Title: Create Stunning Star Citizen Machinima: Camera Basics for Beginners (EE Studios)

Hey everybody, Nate here from EE Studios. Today I'm going to run through some inverse camera basics and a little bit about how the camera can help tell a story too.
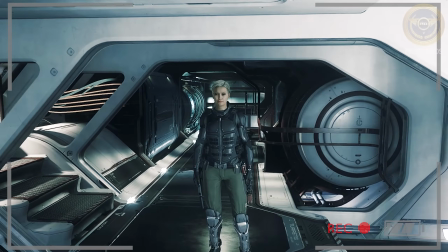I managed to convince the one, the only, Ava Huxley to be our subject today.
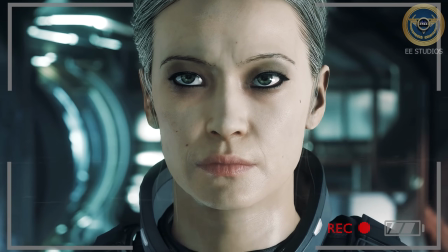Ava, say cheese!
No.
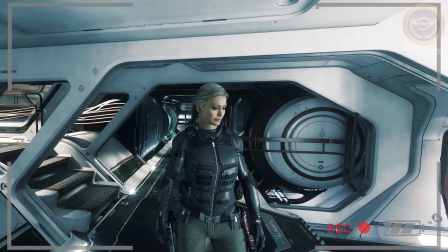Okay, so here are some of the basics. F4 plus the arrow keys allow you to move the camera in specific ways.
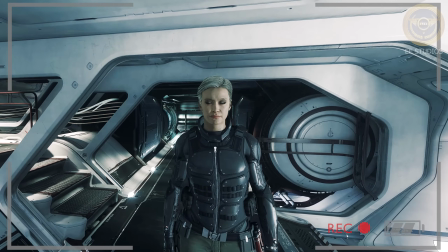So the up and down arrows push the camera in and pull it out.
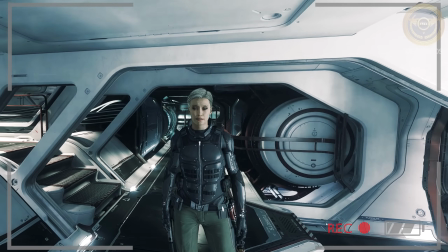So holding F4, pushing the camera in, pulling the camera out.
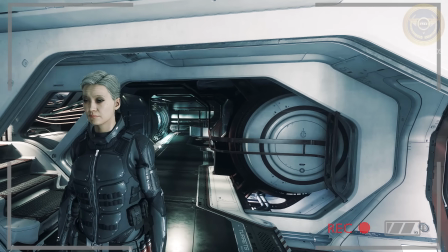And then left and right arrows slide the camera right and slide the camera left.
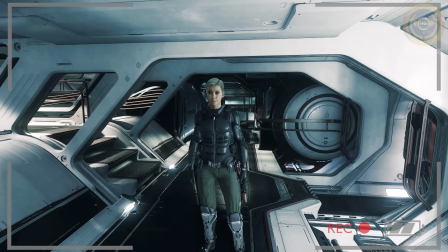Okay, now we do F4 and the page up and page down keys.
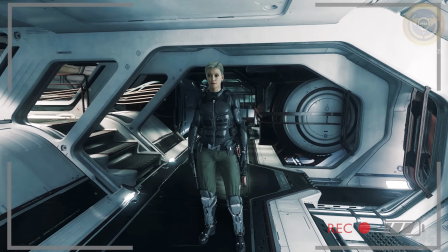What this is called is a pedestal. So we're pedestaling down, F4 page down, and pedestaling up,
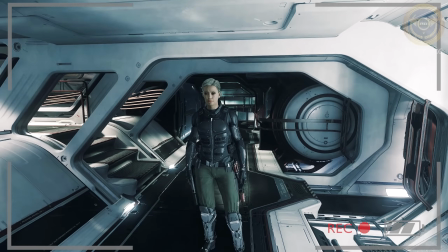F4 page up, and that pedestals the camera up and down.
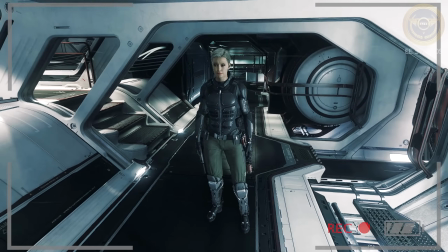Another element is holding the Z key and using the mouse to pan the camera and tilt the camera.
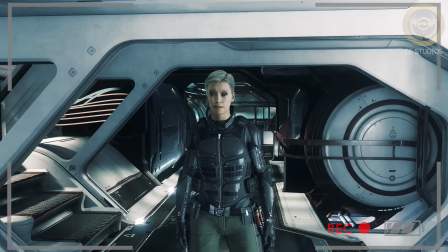Okay, so F4 plus the minus key gives me a longer lens, which flattens the image out.
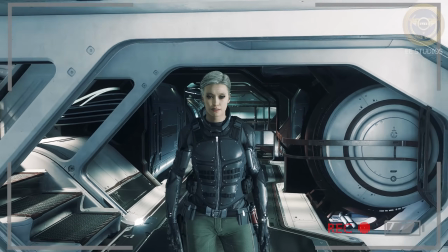And F4 plus the plus key gives me a wider lens, zooms the image out.
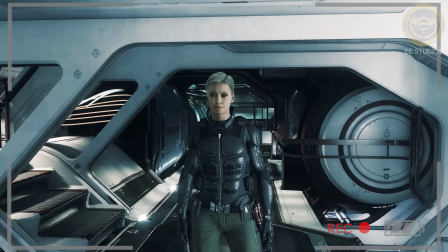So a wider image gives a more spherical look, and as I make the lens longer, it flattens the image out, and there's less distortion.
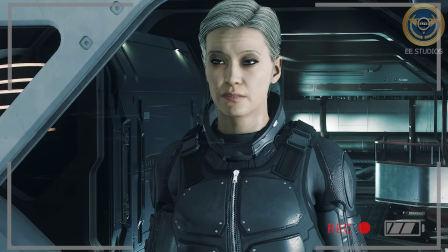And I'm going to now use the F4 plus home key to buzz the background and shallow the depth of field. So the more I press that, the more buzz the background gets,
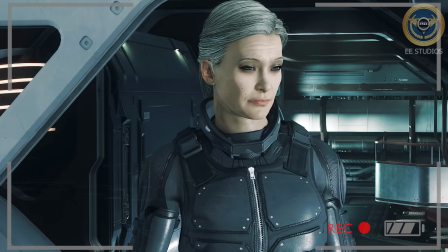and the end key below the home key plus F4 shallows it back out or widens it back out. Now, using the camera is pretty easy as long as you're not colliding into geometry.
Come on, you stupid... it's friggin' seats in the way!
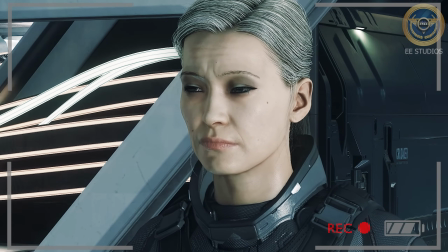But if you want to use it to tell a story, here are some basics on how to frame your subject to convey certain ideas.
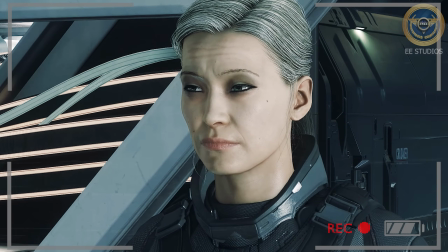This right here is called the angle level, and it's good for when your party or your character is talking with a neutral party.
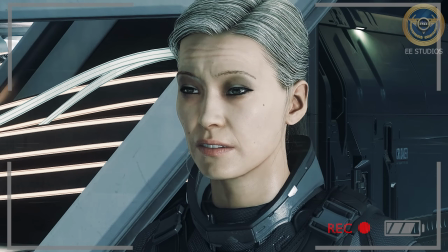It puts them on the same level as the camera. It makes them feel even and equal to whatever it is they're saying or doing or who they're talking to.
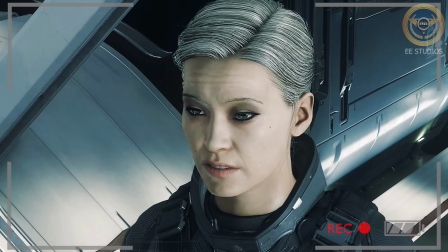Using Z and my mouse, I'm going to pan the camera, tilt the camera down, and this is called the angle high,
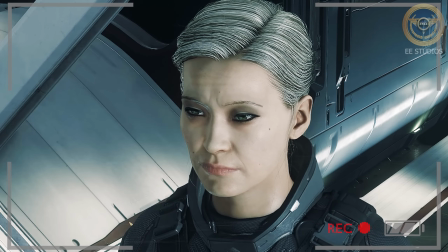and this makes your character feel less powerful and also maybe even gives the feeling that they're being watched.
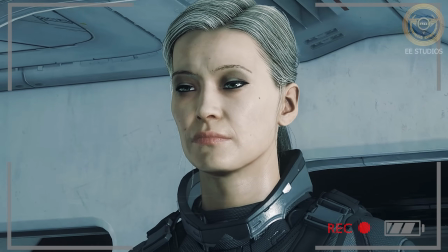And now we go to a low angle, so I'm using Z and I'm tilting the camera up,
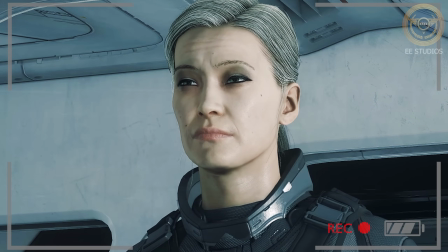and this obviously gives the character a more powerful look, a more powerful feeling.
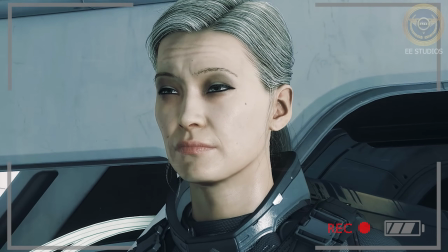You can even have a scene where a character is becoming more powerful as they're talking,
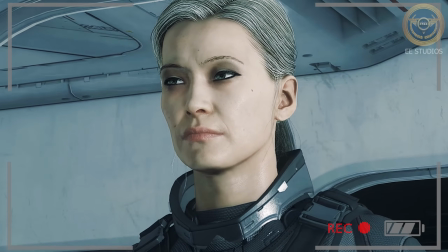and you can even do a slow pan up or tilt up to convey that feeling.
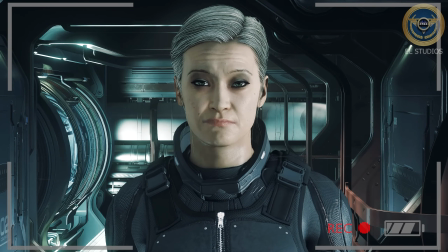This right here is a classic straight-on frontal. It makes the subject appear strong, determined, undaunted.
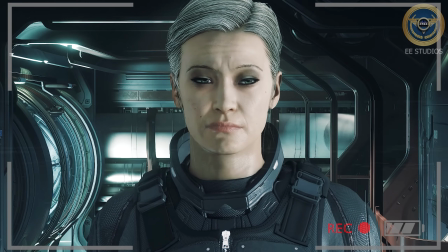It gives a very matter-of-fact vibe. And again, in any shot, you can make the subject appear less powerful, or more like they're being watched,
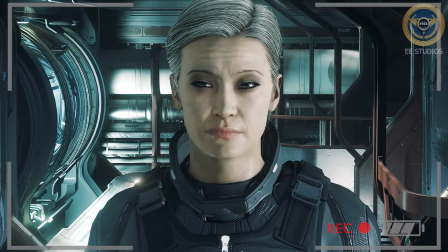or more like they're inferior, or you can make them appear more powerful.
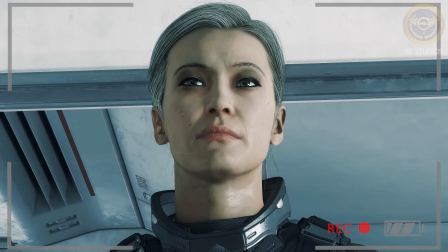In fact, I call doing this going below the chin, or in this case, the double chin.
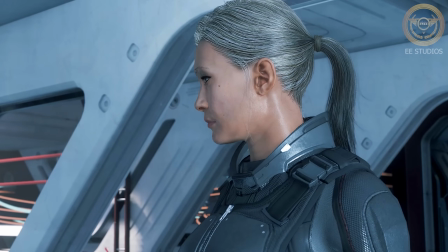Excuse me?
Seriously, have you gained some weight?
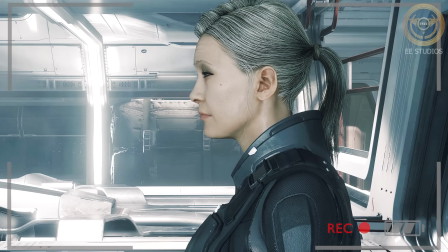Now, a profile shot where you only see one eye and mostly the side of a subject's face conveys being alone with the subject,
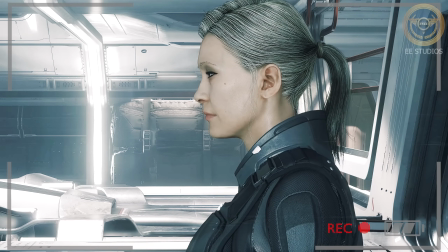maybe alone with their thoughts.
I could kill him right now.
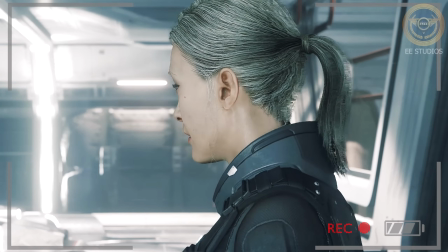Now, if you want to take it a step further, you can buzz the background using the F4 and the home and end keys,
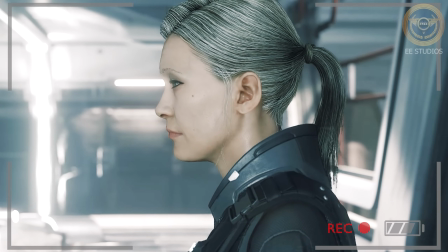and now you get a feeling of being really alone with the subject, that you're really alone with their deepest thoughts or having a private moment with them.
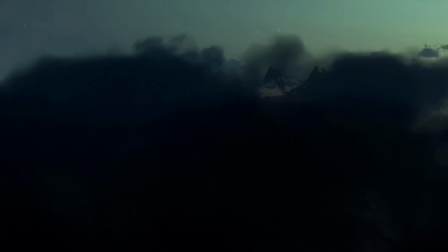I'm going to kill him.
You can also wiggle the mouse a bit to convey more energy for action shots.